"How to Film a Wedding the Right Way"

Not every getting ready location will be beautiful, and not every room has a big windows with a huge ceilings. Very often the light is simply bad, and this is normal. What matters is not the location, is how you read the light and how you react on this situation.
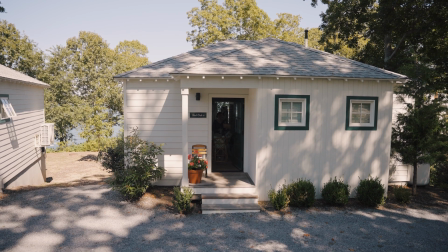(4:23)
Let's look at this cottage house. Small rooms, small windows, very limited natural light.
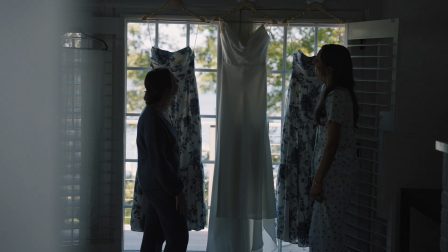(4:29)
If I had played the bride facing this same direction where the bridesmaids are standing now, with a deep patio door behind her, the image would feel flat. So instead of fighting this space, we looked for a different option.
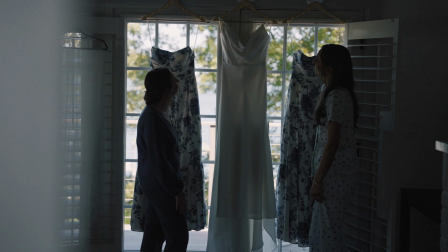(4:43)
If I had stayed inside this small cottage and tried to solve everything within these walls, these shots wouldn't be beautiful.
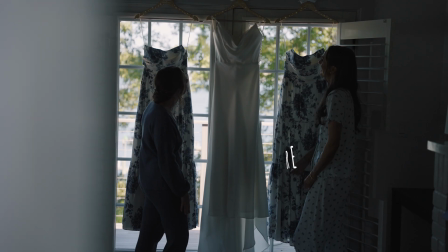(4:50)
So we look for another option, this door. So we remove the dresses, open the door, and suddenly the room filled with the light.
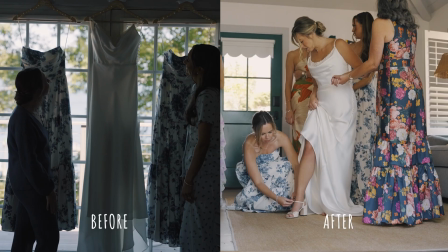(4:58)
Now look at the difference.
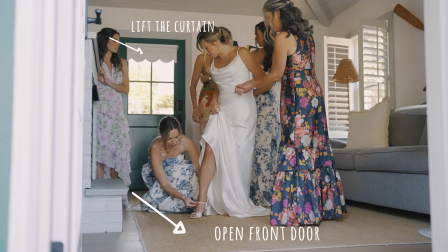(4:59)
We place the bride in the center, open the door in front of her, lifted the curtain behind her, and open another window on the side. Now the light comes from the front and from the behind.
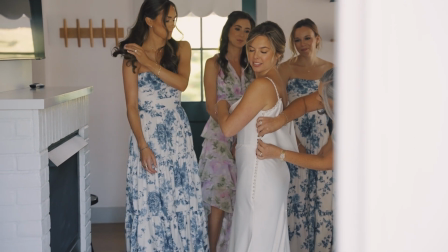(5:11)
The entire room is flooded with a soft light, and once that happens, they can do almost anything in this space.
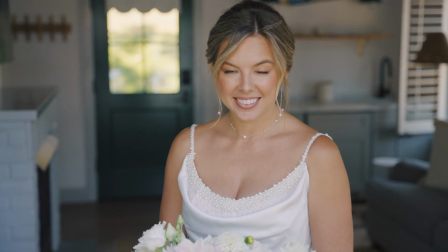(5:18)
Even in a very small cottage, look how the bride stands here. How clean and calm she looks, despite the size of the room. Here another similar situation, we have a small space, limited light,
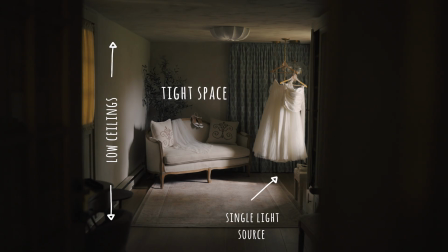(5:29)
and the bride is sitting on a couch, so basically this is just the one spot that we have here.
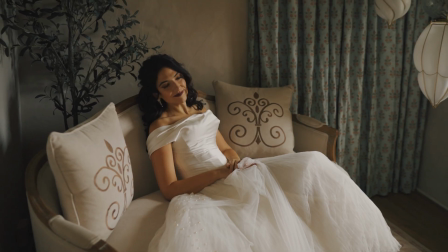(5:34)
What matters most here is she's turned toward the light. This changes whole picture. We simply ask her to face the window, and now the light hits her face,
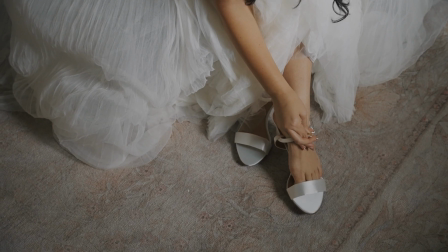(5:44)
falls onto her hands, her shoes, and her jewelry and other details.
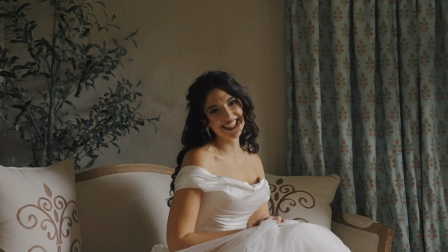(5:49)
So everything just looks much more cleaner and much more beautiful. The closer you are to the light, the better everything looks. Now look at this mom.
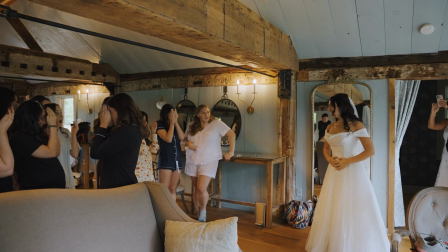(5:58)
She walks out of the room and suddenly the light becomes very ugly. It looks very amateur because here we have a mixed light situation.
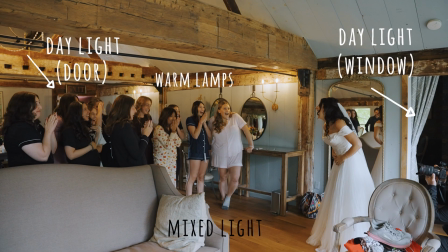(6:07)
Window behind her, lamps everywhere, different color temperatures. This is why this doesn't look cinematic. The left side of her body is lit by the window light and the right side in the shadow, and on top of that warm artificial lights everywhere.
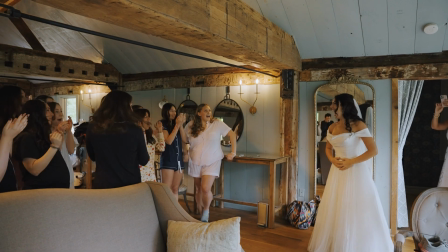(6:22)
This creates messy amateur looking light, but this moment stays in the film because the emotion is real here. This is important to understand. Sometimes the light is bad, but the emotion is stronger, so it has more value, have more weight. Now let's jump to a completely different scenario. Let's look at the castle location in New York.
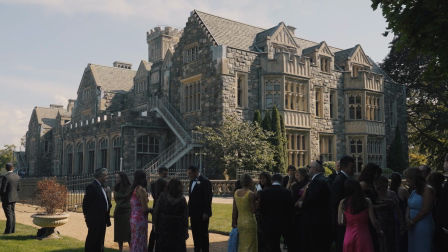(6:46)
It's beautiful architecture, huge windows, lots of light. At first, the bride is standing with the window behind her, so same scenario.
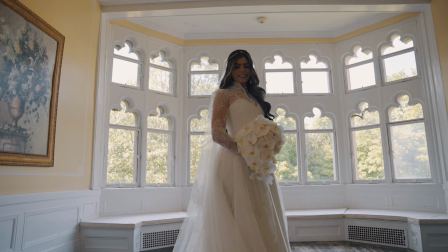(6:54)
So yes, the room looks impressive, but her face is not lit yet.
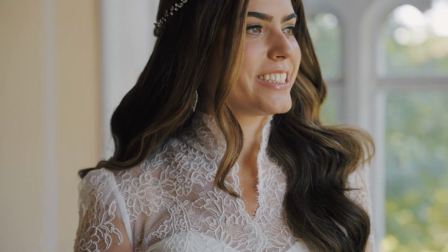(6:59)
Once we turn her toward these windows, everything changed. Now you see her face, her dress, her hair, any details on the dress,
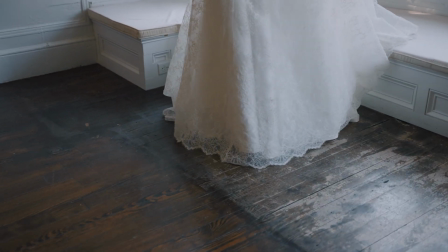(7:07)
as well as jewelry, rings, everything starts shining and looks cinematic.
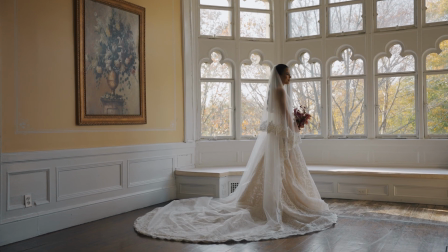(7:13)
Here the same location, just with another bride. And notice how the bouquet visually connects with the paintings behind her.
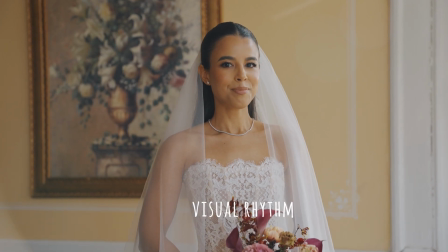(7:20)
Objects in this space starts working together. We are not just filming here, we also composing. In another room, at the same location, the light is much stronger and more directional.
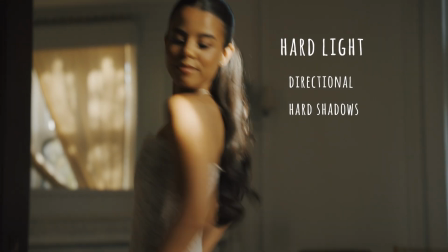(7:33)
So we let her move, we let her spin, and look what happened. The light shapes her body, her dress starts to glow, and everything feels alive.
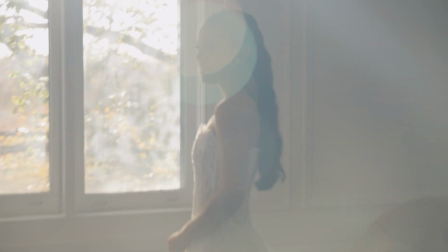(7:41)
We can even shoot again the light here, and yes, the lens flares, yes, details disappears, but it feels dreamy, and this is not a mistake when you do it with purpose and intentional. Now we walk into the groom's room. Very dark space. The first thing I look for the window.
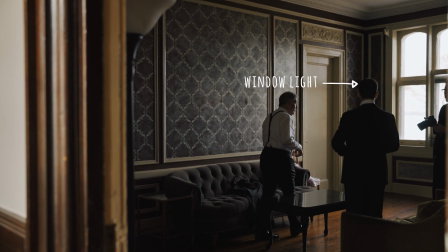(8:01)
The window is my softbox. I don't shoot against it.
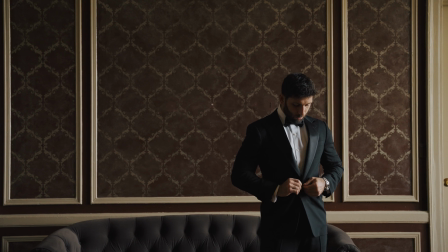(8:04)
Same thing, I put the groom facing it because the light draws his face, his jacket, his movements.
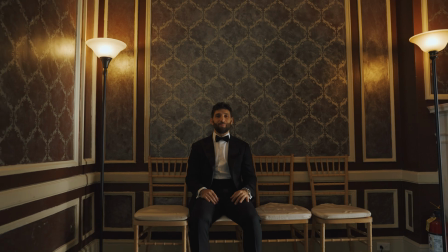(8:10)
So compare this to when he's sitting in the shadows.